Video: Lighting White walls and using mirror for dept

Welcome to Cine Lighting. My name is Daniel Hume, director, cinematographer and colorist. And today we'll be looking at this frame.
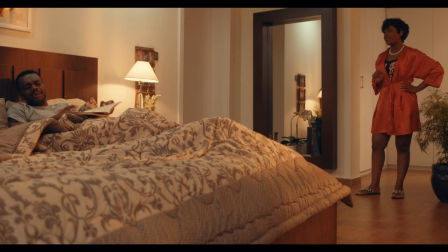9s
Okay? And I'll tell you, I'll break down the frame and we'll discuss how the frame was lit.
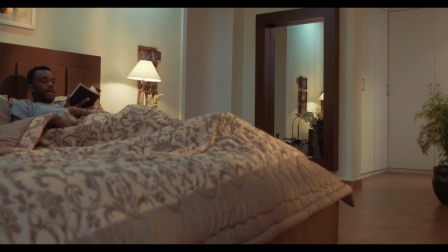14s
So, first things first, behind the female talent in the bathroom towards the closet side, we had like a 300 that created a bounce which we actually skipped down and flagged off using
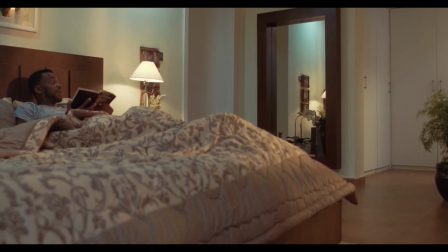26s
the architectural fittings of the place that helped cut the light and actually brought it to the lower part where you could
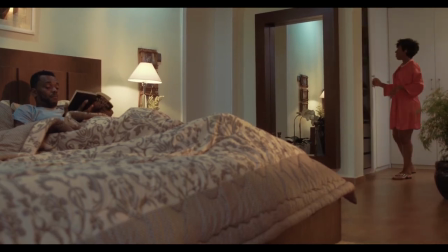32s
see the light behind the potted plant. From the right side of the frame,
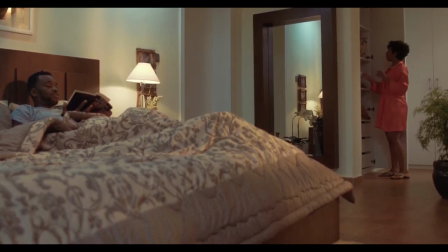37s
we had a 1.2K HMI that was coming through an ended glass that was already tinted that had to gel to sodium vapor.
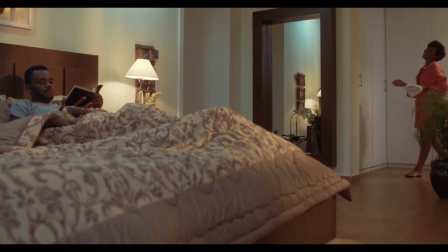45s
Then we used the shear cutting to fade it off the bedsheet to some point where you could see the directional strip of the light towards the talent that didn't get up to the space.
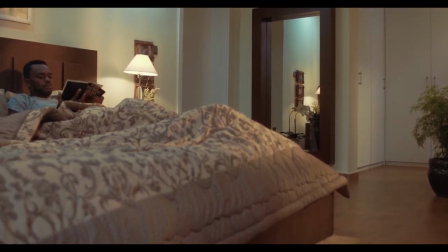54s
above the talent we had small units of LEDs that had cold temperatures that were close to 6,000 Kelvin.
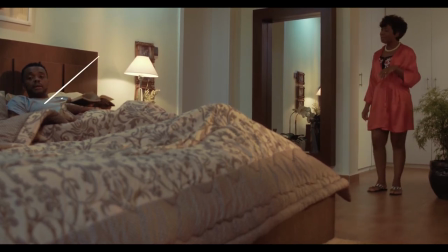62s
They actually was directly lighting the male talent on the bed and the practical lamp was also
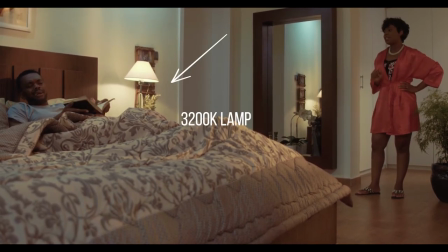70s
beside him for the practical warmth feel and also adding to the entire frame.
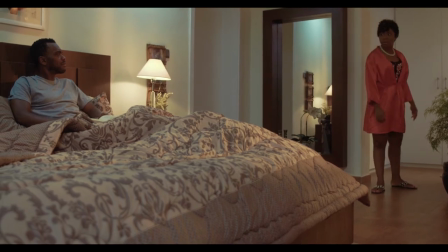78s
Behind the camera towards just by the side of the camera we actually made a bounce source to open up the ambience of the room and bring up the levels of the ambience in the room and we staged the camera in such a way it was angled towards the mirror to use the mirror
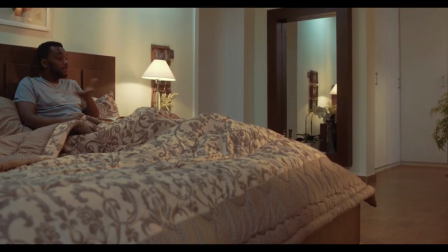90s
to create depth which you could now see the artwork that is presently
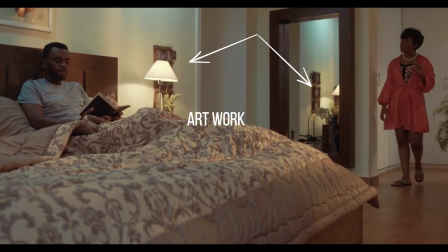96s
obscured by the lamp in the frame which is obviously more visible in the
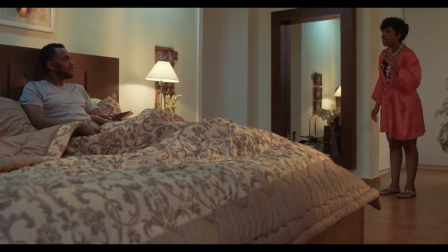100s
mirror to act as a set extension to create depth of the frame and
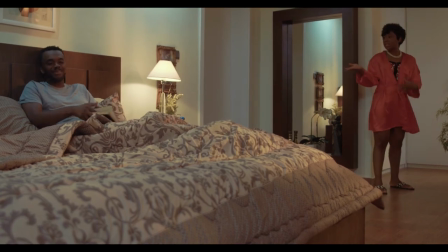105s
this was how we're able to achieve this scene of the lights in the
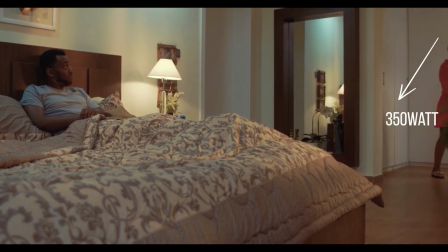110s
scene so presently we just have three lights, the 350 in the bathroom opening, the 1.2k outside with the sodium vapor gel that was coming in through the from the balcony
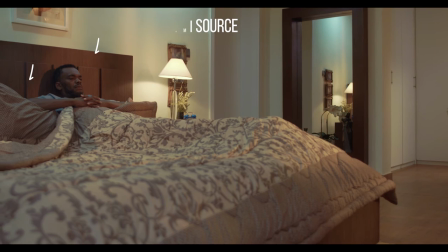119s
with the warm fill and we opened up just by the side of the camera there was a warm source just to bring
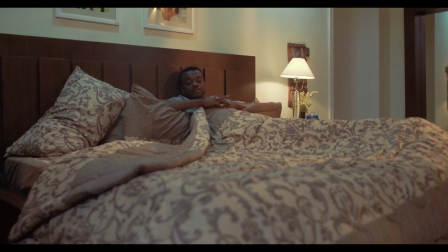126s
up the ambience of the room and the spot LEDs that was looking down at 6000 Kelvin to
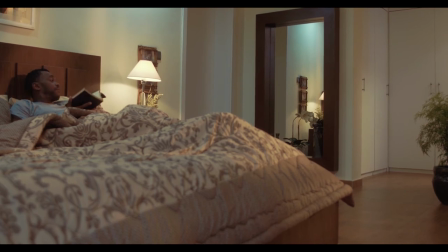131s
create color contrast and that's how we actually shot the entire scene of this film. In addition to what we did in this frame, we tried to avoid having saucy sauce because we're surrounded by white walls.
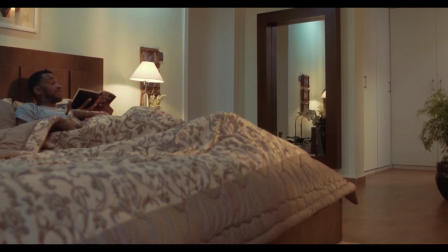145s
So any kind of specular light or very hot spots would actually blow out the white walls already.
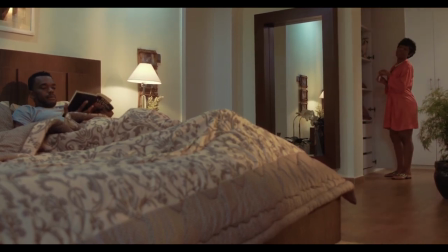150s
So it was our best option and best call to go with more diffuse sauce to make it not actually saucy.
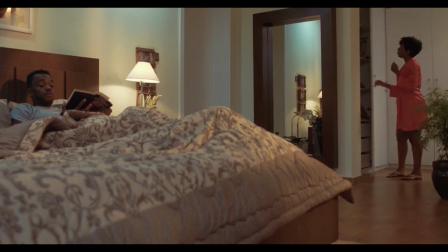157s
So we were there but we were not there. And if you get what I mean. That way we were able to keep the white walls level to a minimum able to create color contrast within the frame,
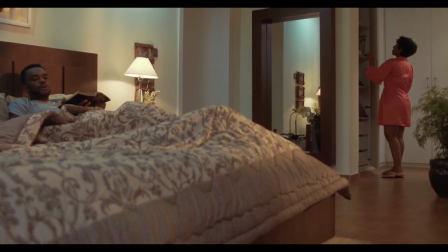166s
use the mirror to be able to achieve depth in our shot, and we're able to like achieve the entire mode you could actually see in the frame. So yeah, that's what we did. Until next time, improvise, adapt, open call.